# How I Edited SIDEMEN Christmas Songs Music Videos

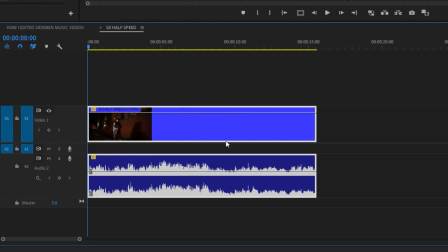4:08 This way, the music will now match up to our lip sync and give us more of a graceful and fluid performance, matching the mood of the track.
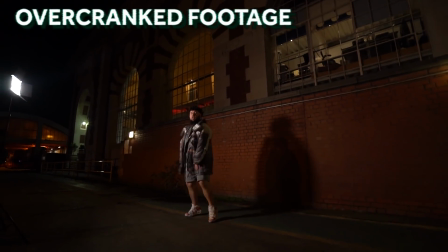4:18 I don't need gifts, no. I am the gift, yeah. I don't need gifts, no, I don't need gifts.
Speed ramping or time remapping is the art of slowing down and speeding up your footage in order to produce a dramatic and creative effect. All of my footage was shot in 50 frames a second, but then edited in a 25 frames a second timeline.
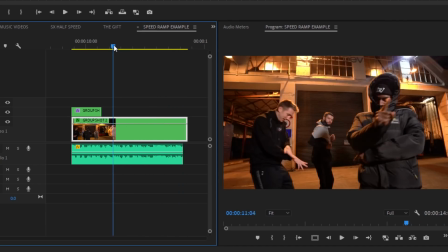4:37 That was done on purpose. I had an idea of playing around with the speeds and slowing things down throughout my edit.
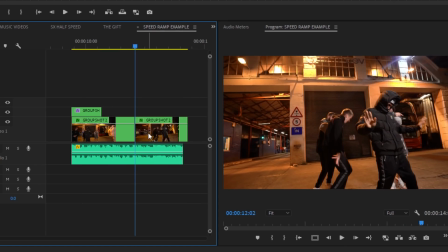4:43 The most simple way to do this in Premiere is to cut the section of the clip that you want to mess around with,
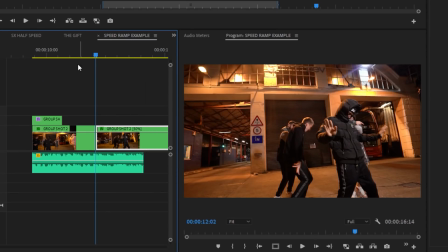4:49 right click and adjust the speed here. The higher the percentage, the quicker the clip will play. There is another way to speed ramp on Premiere, but I feel that's a bit more technical and has the potential to leave your clip out of sync. Maybe I can talk about that in another video where I can go into more detail about that. When it came to color grading, my main concerns were the shots in the recording studio.
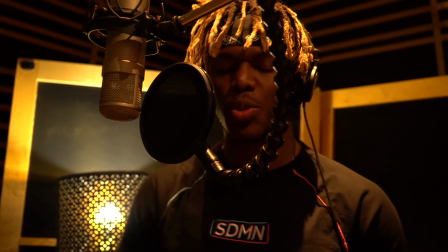5:08 They had some very harsh lights from the top coming down onto the person's face, and nothing seemed to rescue that.
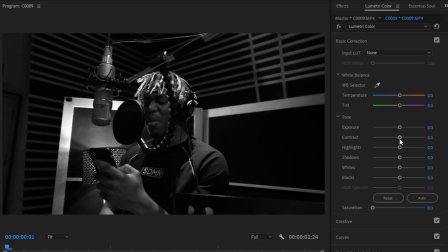5:13 I did turn the saturation all the way down and created some more contrast in the shot. The classic black and white grade came to the rescue.
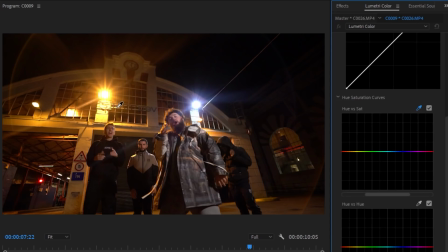5:20 The exterior performance shots had too much yellow light in them, so I used the Lumetri hue versus saturation tool and reduced some of that.
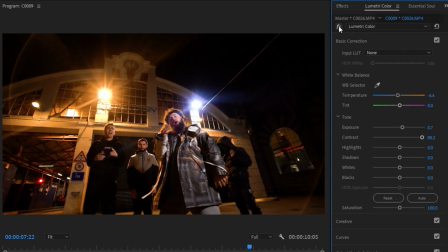5:28 The rest of the studio shots were given a bit more of an exposure and contrast. One last boring task was to actually add the lyrics to the video. It's a simple task, but it's repetitive.
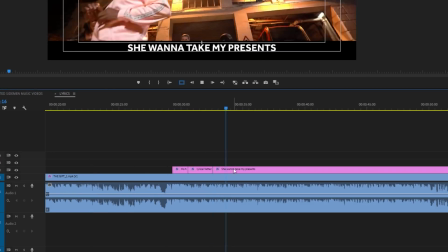5:38 You create a text layer and cut it in places, adding each line of the lyrics to match the song.
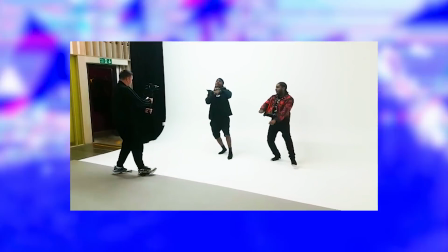5:43 And I suppose I should mention the second music video. The only thing is, half of it was shot by me, half of it was shot by Charlie, so I don't want to take too much credit there. However, I did do the edit, and that's what I want to talk about. So there were two main effects that I used in that video.
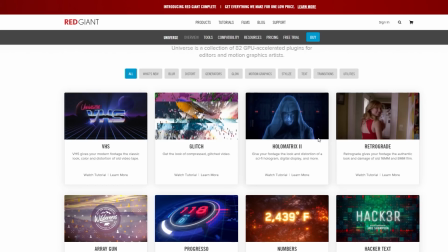5:57 One of them was the VHS filter from the Red Giant Universe package. It's a simple drag and drop process, so there's nothing too hard there.
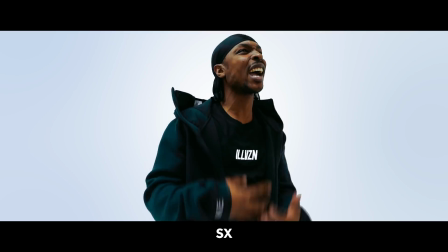6:04 And the other effect was creating multiple Jamies on the screen. Usually to achieve this effect, you'd have to draw around your subject and then frame by frame cut them out like that so you can separate them from your background. However, I shot this against a plain backdrop.
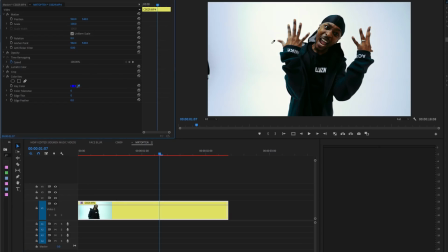6:19 I was able to use the color key tool on Premiere to sample the color of my background, which was white, and then get rid of any white on screen. So that means I now have a transparent background.
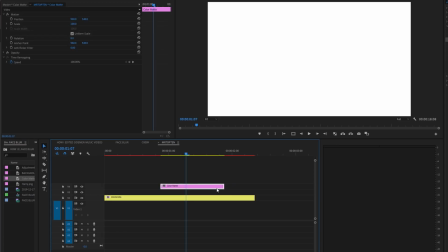6:31 With our background now gone, I created a solid white object to replace that background that we took away.
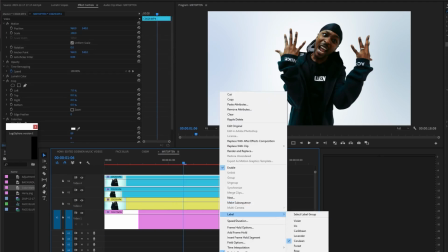6:37 Now that we have our separate layers, I then duplicated JME 2 more times and keyframed his positions to the other part of the screen. That's pretty much it. If you take your time on a project and do everything in small stages, as well as staying organized, it should be a fun and creative process opposed to it being a task. Feel free to hit me up on my socials, Twitter and Instagram. The links are all in the description below.
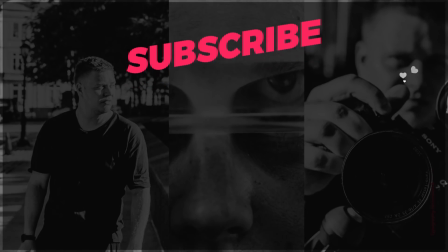6:59 Until then, I'll see you on the next one.
I'm still rolling with my gang and my G squad and my team.
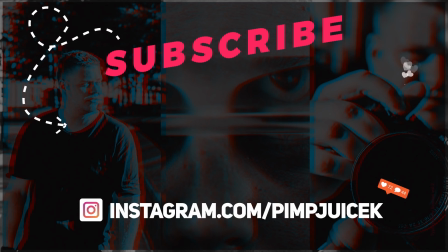7:05 Try the commotion, it ain't nothing to write for the bro them. Like la di da di da da da, la di da di da da da, la di da di da da da, la di da di da da da, la di da di. Eyes on the gang when we walk in at the party.